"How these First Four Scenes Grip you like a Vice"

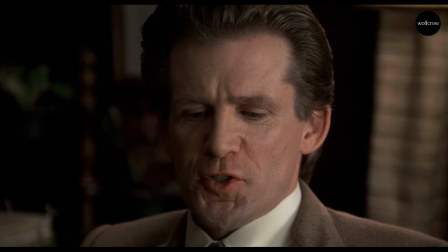She has to listen to him. In the very next scene, the first shot of the doctor is an extreme close-up.
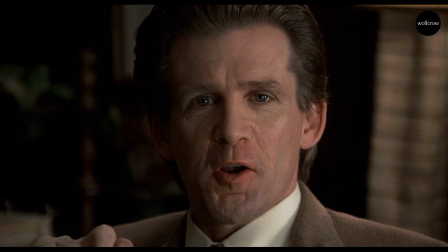And he looks straight at camera while talking to her. And then when we cut back to her, she's in a medium long shot.
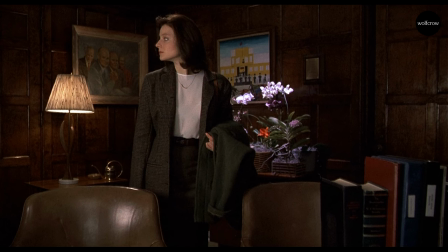Far away from him, not close to him, very uncomfortable, looking away. She's not trying to hide the fact.
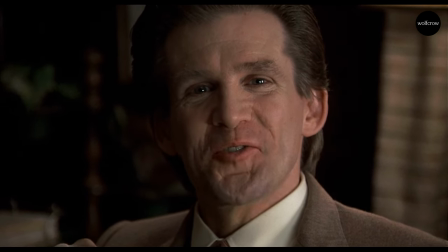And when we cut back to him, you can see he has no clue what she's feeling, or even if he does,
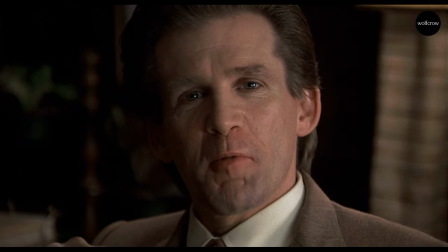he doesn't care. but in the second close-up, the second shot, she does raise her eyes and she does give back to him and she does look at him.
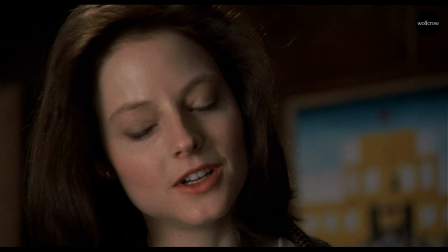So you can see that this shot, the close-up shot, is where she has some sort of control because the very next shot is not another close-up of the doctor but it's a wide shot of the doctor.
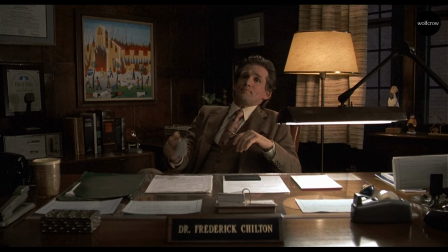So the power dynamic is very interesting. He starts with the power in the scene and the scene ends with her having power over him and then of course they walk again the camera moves
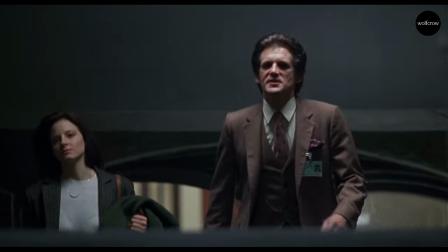there's a dolly shot or steadicam all the telephoto lenses because it makes the hospital seem claustrophobic not an open space with a lot of people in
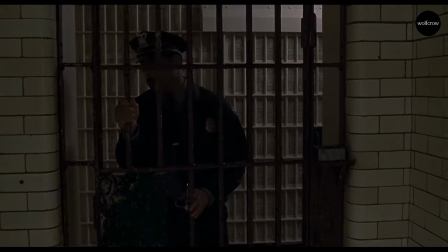it but it seems sort of like a dungeon you know sort of tunnel that you're walking through in a way it mirrors the energy and the camera movement of the
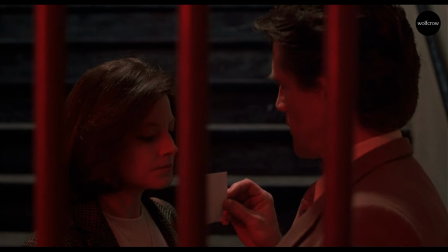second scene where she walks to her boss's office when they are the red zone again we move into an over-the-shoulder confrontational
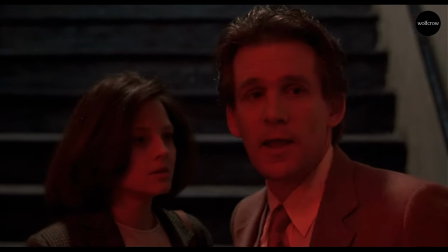shot because obviously she shows him who's boss in the situation, who wins.
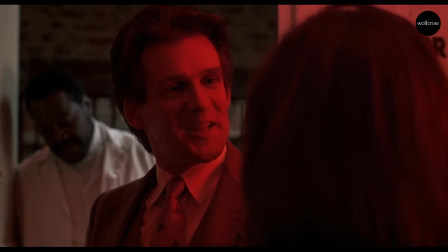She has actually used him to get to this point, but the shots are over-the-shoulder shots, not the close-up looking straight at you shot, because he has lost his power in the previous scene,
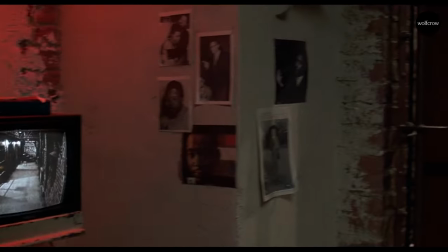and he never regains it. We see the entire room from her point of view, from a close-up, right?
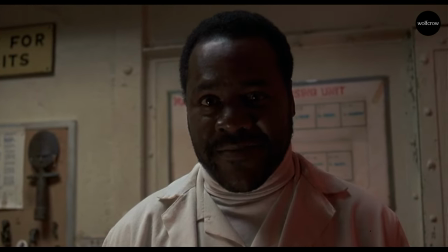And it ends on this person's face, who looks right back at her again, the male gaze. It cuts to an over-the-shoulder shot, not to again her close-up.
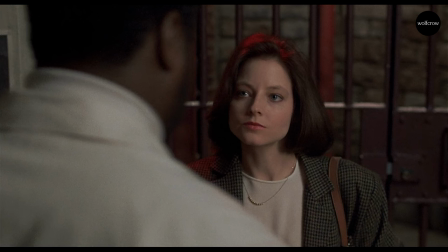She's not very comfortable. She's not in complete control of this situation.
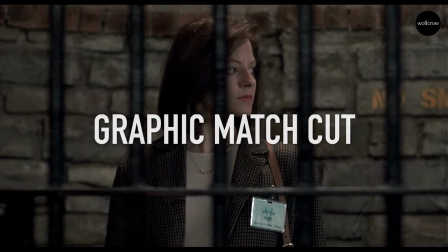When he opens the gate, the next shot, the next cut is an exact graphic match of the previous frame.
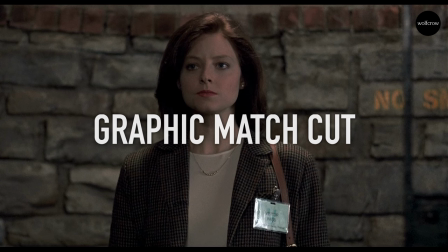I discussed match cuts or in-camera transitions in a previous video. If you haven't watched that, please watch that video.
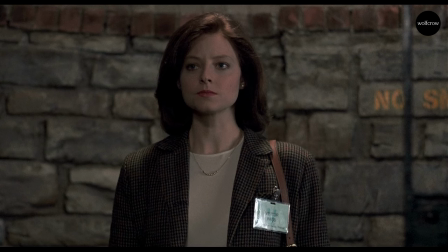But the shapes are similar, so the cut is seamless. And that's how the fourth scene starts.
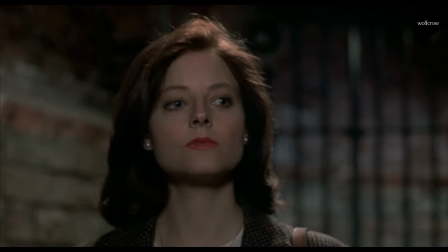Every person we see in this scene is from her point of view so we see her walking down as if it's us walking down the scene it's us looking down
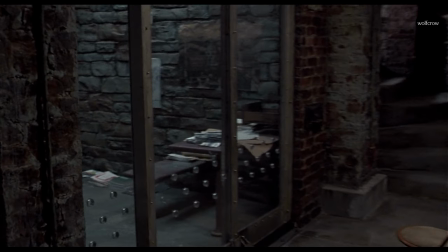or up at all the inmates in this place it's pretty standard stuff until the very end when we come to Hannibal Lecter's dungeon which is not like the others his is made of glass and right away we have an over-the-shoulder confrontation
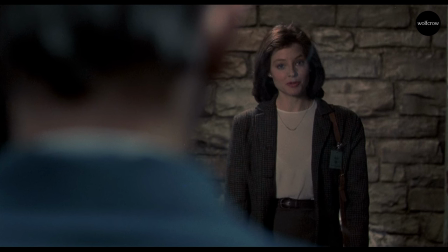they're very close together it's like a long telephoto kind of an over-the-shoulder shot where they're closer together than what you would get with the wide angle.
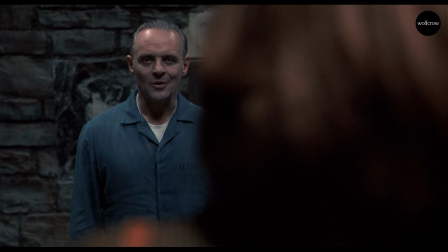This is again a preference I think from Jonathan Demme to have over the shoulders this way. He probably preferred medium and telephoto lenses over wide angle lenses.
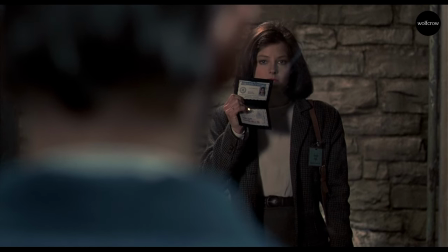Here he asks her to see her ID which doesn't really mean anything because in the US I figure if somebody asks a police officer or a law enforcement person to show their identification you have to do it.
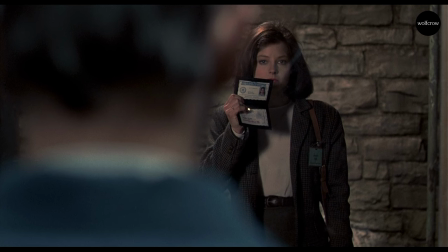So it's not something out of the ordinary. You know through lawyers he's going through all that crap he knows his rights but he asks her to step closer
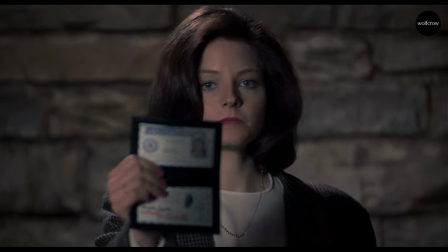so he can look at it and then he steps forward and for the first time we have this tight close-up
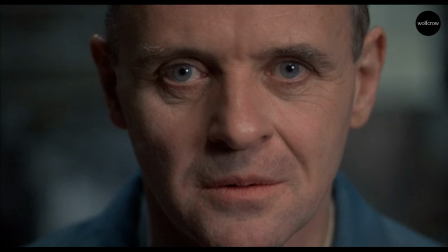and of course being the amazing actor that anthony hopkins is the way he has portrayed this character you really feel afraid looking at anthony hopkins a lot of stories about that but his amazing gaze straight at camera is captivating you feel his intense scrutiny So of all the males that have looked at
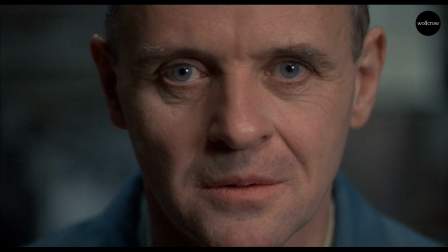her, right from the beginning of this film up to now, his is the most intense.
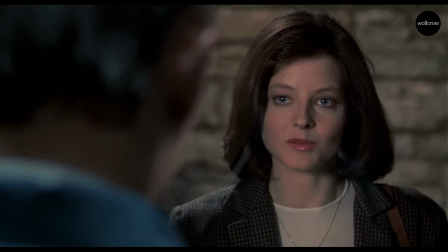His is the one that captivates her the most, the one that interests her the most.
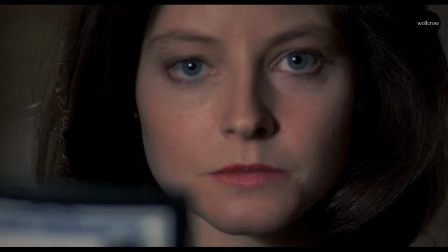You can see that because right after that point, the cut to her look back is again a close-up where she looks at it without blinking. Anthony Hopkins blinks very rarely in this film and only by design. That's another great tactic he uses as an actor.